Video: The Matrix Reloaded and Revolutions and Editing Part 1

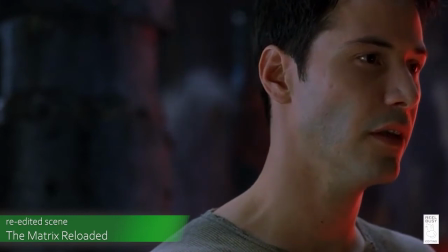[8:14] So we need machines and they need us. Is that your point, counselor?
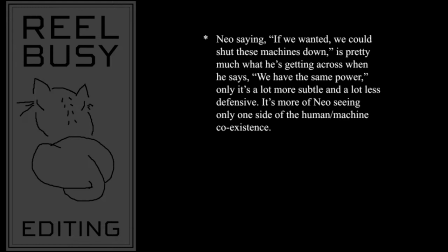[8:19]
Okay, so you see now how we've streamlined this conversation to get right to the point of the counselor trying to get Neo to see that humans and machines depend on each other. And Neo gets that point in only his second line of dialogue, which makes Neo seem much smarter than in the original edit.
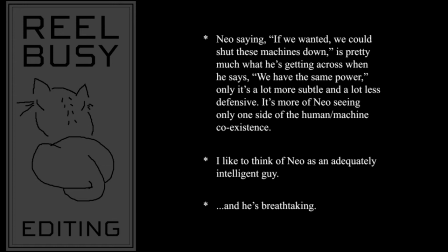[8:36]
We no longer get bogged down in the unneeded philosophical question, what is control?
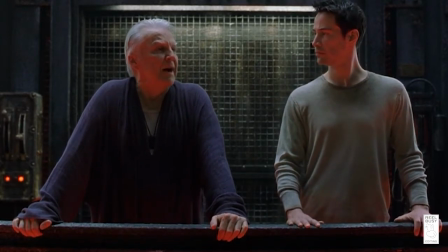[8:40]
We simply don't need that. Again, subtlety is the better way to go here, so the conversation doesn't get stuck trying to explain more than needs to be explained.
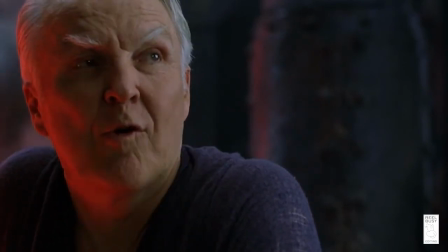[8:48]
Of course, sticking philosophical questions where they don't belong is one of the ways in which the Wachowskis pad the film's runtime.
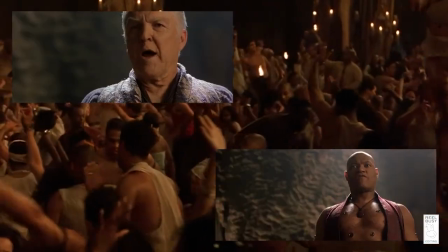[8:55]
And by the way, we have to cut the terrible prayers and orgies scene that, again, is doing nothing more than padding the movie's runtime.
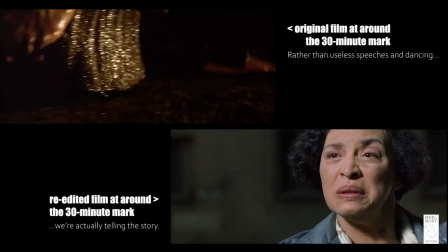[9:01]
Without the rave scene, and with a few other cuts, at just before the 30-minute mark of the movie is now when the Oracle tells Neo that he must return to the source,
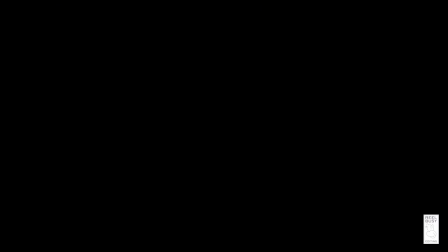[9:10]
which is perfect for a well-paced film. And speaking of padding the movie's runtime, how about that Burly Brawl? Now, if you're a fan of the film, I know what you're saying. The Burly Brawl can't be cut, man.
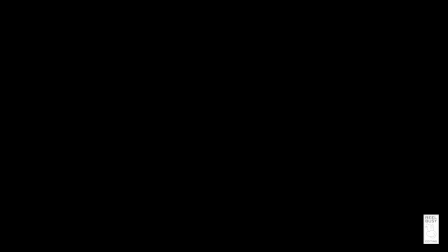[9:26]
It just can't. Actually, yes, it can be cut, and cutting the scene improves the movie's flow and pacing.
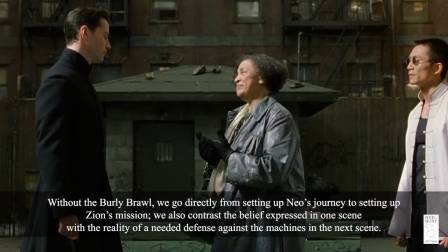[9:33] You've made a believer out of me. Good luck, kiddo.
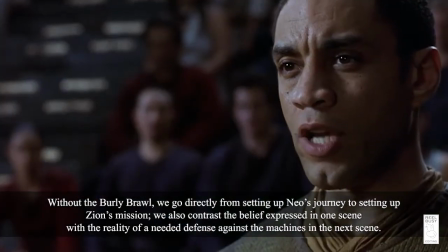[9:44] The machines are tunneling to avoid our defense system.
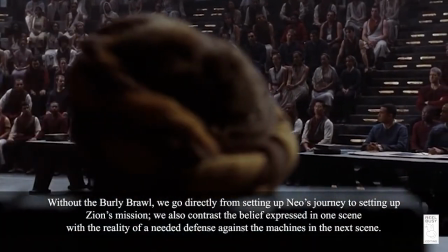[9:46]
But I believe that they're going to intersect certain pipelines in order to control them. As cool as it is to watch Neo fighting 100 Smiths,
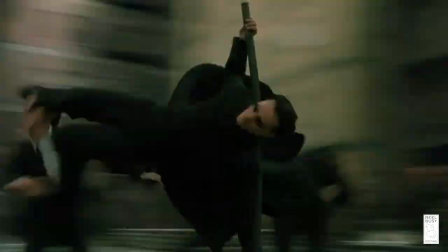[9:54]
the scene really detracts from the film, slowing it down while depicting Smith as nothing more than a thorn in Neo's side rather than a true threat to him.
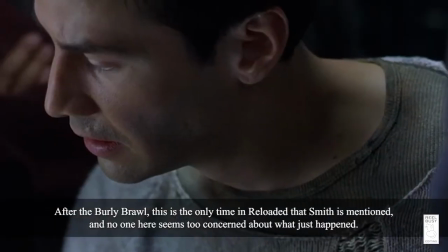[10:02] It was Smith. Yes. Now there's more than one of them. A lot more.
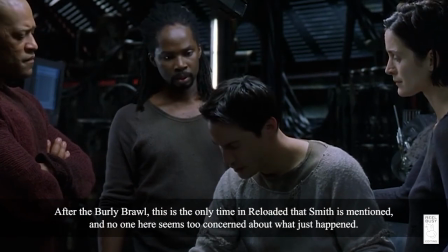[10:07] How is that possible? I don't know. Somehow he's found a way to copy himself.
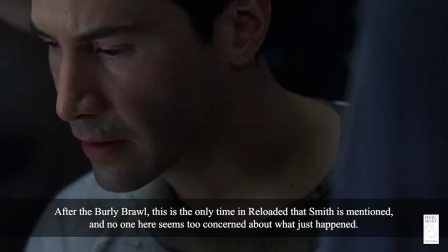[10:14] Is that what he was doing to you? I don't know what he was doing.
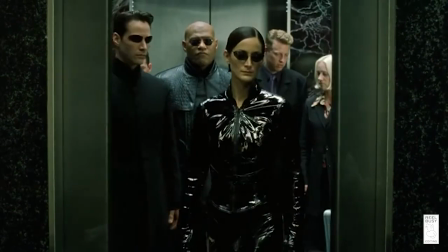[10:18]
And Smith is never mentioned again, not even before the crew must enter the Matrix twice more.
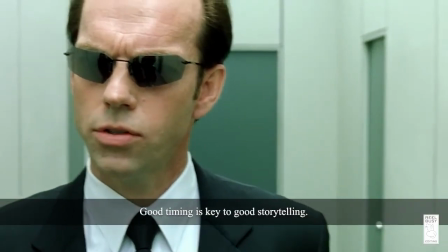[10:23]
So, saving Smith's reveal to Neo for Neo's last time entering the Matrix in the movie just makes sense.
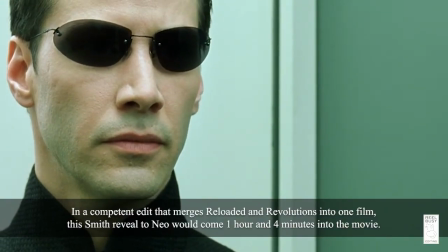[10:30]
Plus, Smith reveals himself to Neo in a more surprising way at a critical time for Neo in the story.
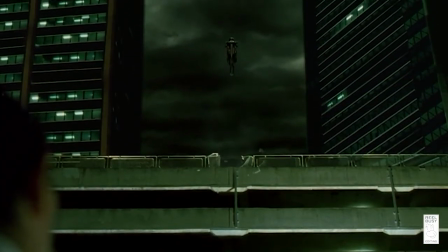[10:35]
Of course, with the opening action scene gone, and with the Burly Brawl gone,
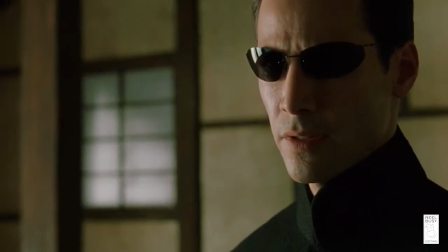[10:40]
as well as another needless action scene that only makes me wonder how hard the Wachowskis racked their brains to come up with a way for Neo to fight Jet Li on screen,
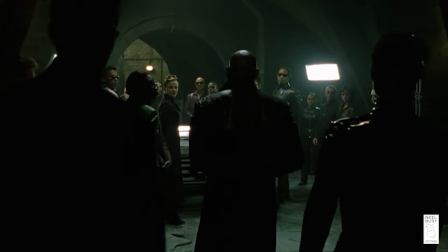[10:48]
what we're left with is a start to the main storyline, Neo fighting the 3 agent upgrades,
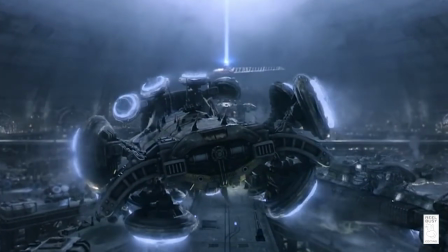[10:53]
the Nebuchadnezzar returning to Zion as the story is developed further.
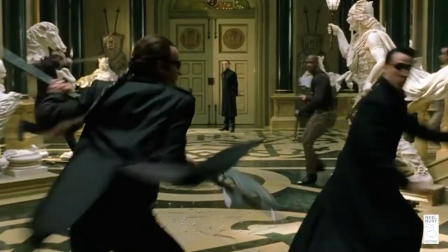[10:58]
Then we flow into the next necessary action scene, which is the fight for the Keymaker.
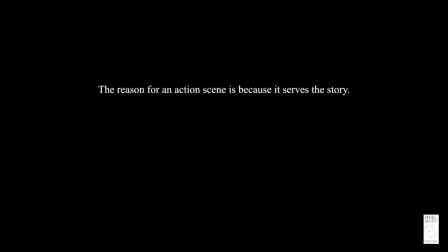[11:03]
And the point to all of this cutting is to ensure that we're telling a story that contains action rather than making up excuses in the story for the next action scene to take place.
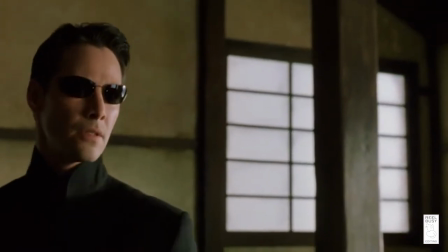[11:12] The Oracle has many enemies. I had to be sure. Of what? That you are the one.
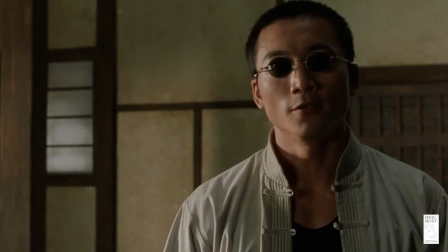[11:18] Could have just asked. No, you do not truly know someone until you fight them.
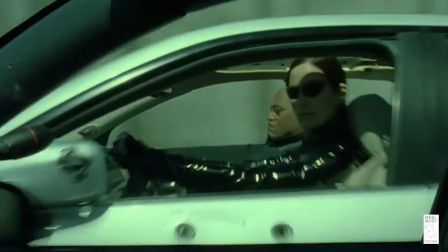[11:24]
Of course, even when we have a needed action scene, such as the freeway chase, we still have to watch for inconsistencies.
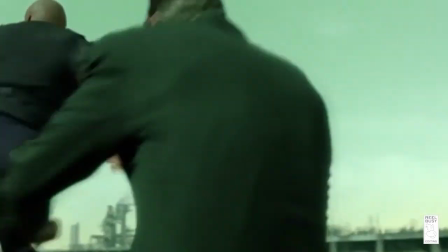[11:31]
For example, if Morpheus is beating up on an upgraded agent,
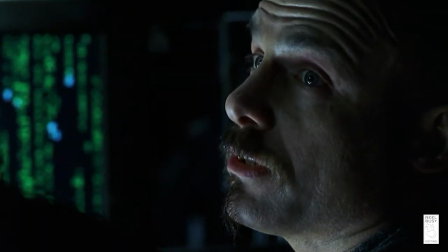[11:34]
even though the rules of the first film clearly established that this should not be so, then we have to cut that fight.
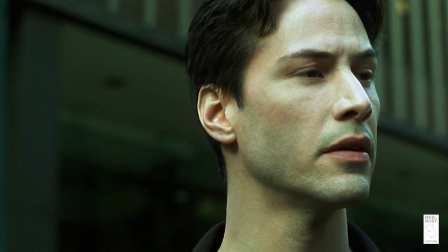[11:40] We have survived by hiding from them, by running from them. But they are the gatekeepers.
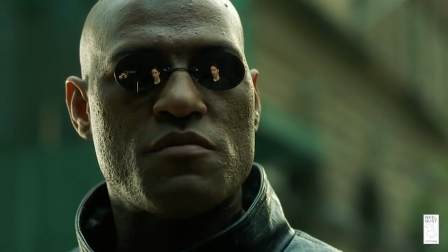[11:45] They are guarding all the doors, they are holding all the keys, which means that sooner or later, someone is going to have to fight them.
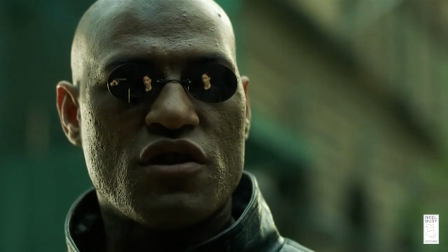[11:52] Someone. I won't lie to you, Neo. Every single man or woman who has stood their ground, everyone who has fought an agent has died.
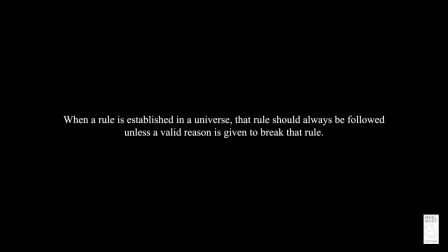[12:00]
We don't want anything in Reloaded to contradict or weaken what we've seen in the first film.
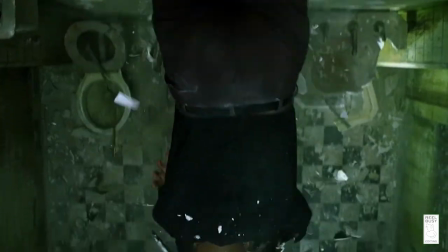[12:05]
Morpheus' action in helping Neo to escape in the first movie is such a huge deal
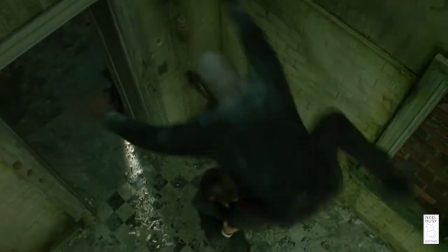[12:11]
because Morpheus engages in a fight with an agent that he knows he can't beat.
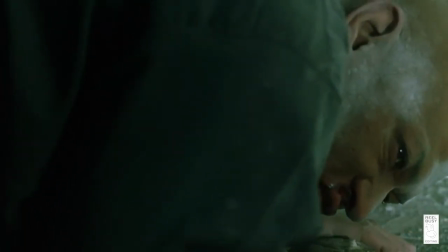[12:16]
That's what makes his action a sacrifice for the greater good.